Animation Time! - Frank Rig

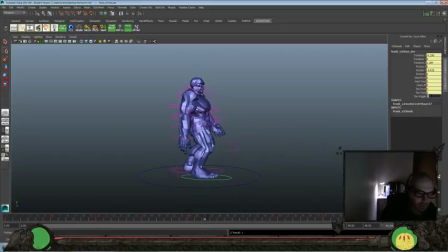28:58 go animate something else. And even if it's just for an hour, go off and do something different. And what it'll do is it'll give your brain a fresh look when you go back to your shot, an hour later or a week later or whatever it is.
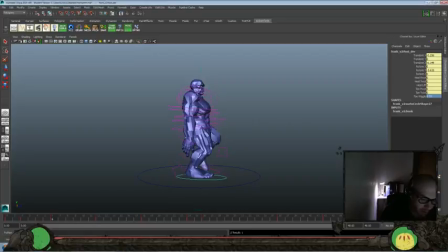29:18 So you're not looking at the same thing from the same perspective over and over and over again, because you start to forget what it looks like. Which is weird, but you start to become blind to the problems that you've seen before, or just aren't seeing them.
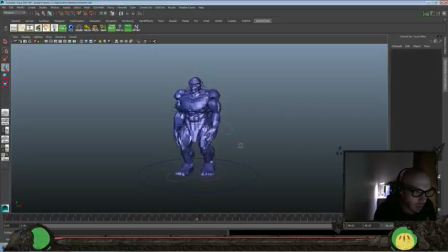29:36 And that's another reason why I tend to try not to work to a camera in animation as well, which I think, to talk about the weakness of that, I think my posing isn't always as dynamic as it could be.
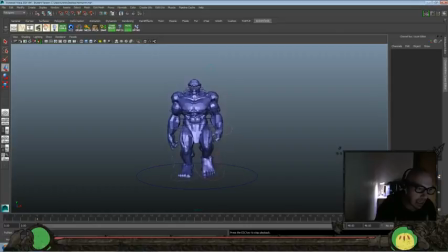29:53 But I like to be able to work in 3D space and not be subject to a particular camera. Now, that being said, if it was a shot that I was going to put on my demo reel, or something I was doing for a studio, I definitely would want to follow the direction and work from a camera.
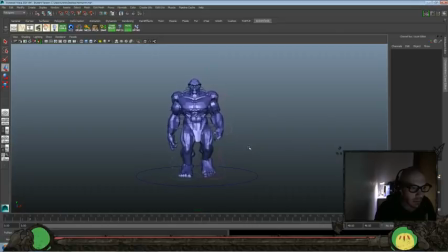30:12 But for my own personal growth and stuff, I like to not work to too much of a locked off camera until maybe the last couple of passes that I'm going to do if I want to really push something a little bit more.
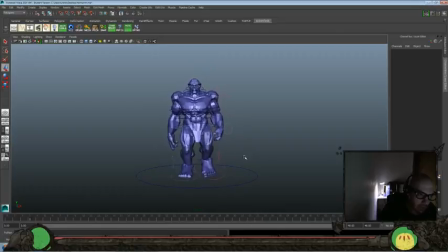30:25 Because I feel like if everything's working in this angle and I've only been working in this angle, I'm not going to be able to see stuff that I would see from here. Like, we need to do some stuff with the head because it's feeling too rigid from this angle, where over here it feels fairly animated enough.
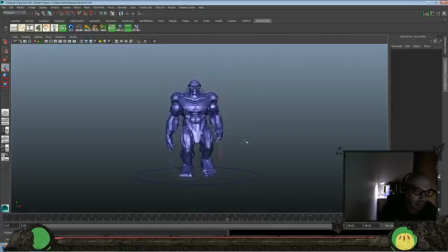30:42 It's got some turns because of how the chest is doing and everything, so it might be something that I wouldn't necessarily address, where if I'm looking at it here, you're seeing nothing going on in the chin. It's pretty dead. So that's just an example, but you kind of get the idea here.
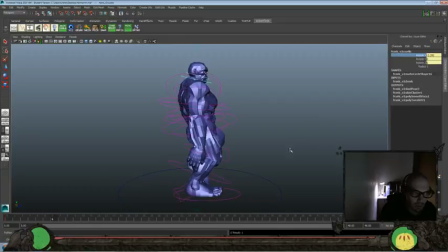30:59 So let's go ahead and do a little bit up there, a little bit there, a little bit up, a little bit down, a little bit up and down, up and down.
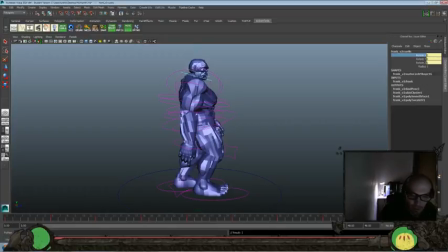31:21 Let's see. Maybe we'll tone that down a little bit here as well. Feels like it's a little over the top.
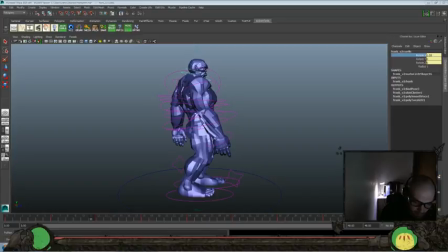There we go. So you get a little more looseness in that head.
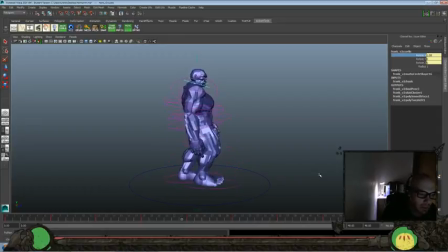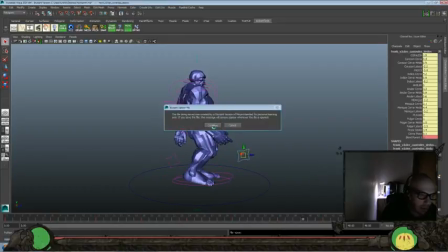31:56 Okay, let's go ahead and save our file again. Let's break up the fingers a little bit here.
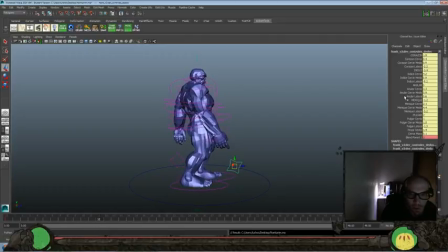And grab all of these here. I'm going to swing forward.
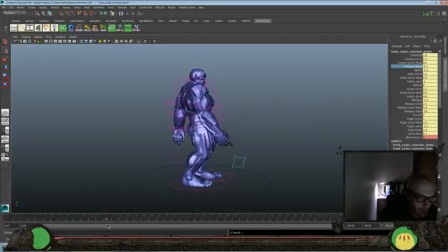Swing it back. Just so we get a little bit of drag in those fingers here. And we'll bring it forward.
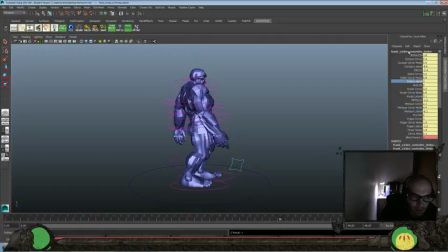And then we'll go back to the pose that we started off with. Just so I get a little bit of drag and looseness in those fingers. Okay. And let's go ahead and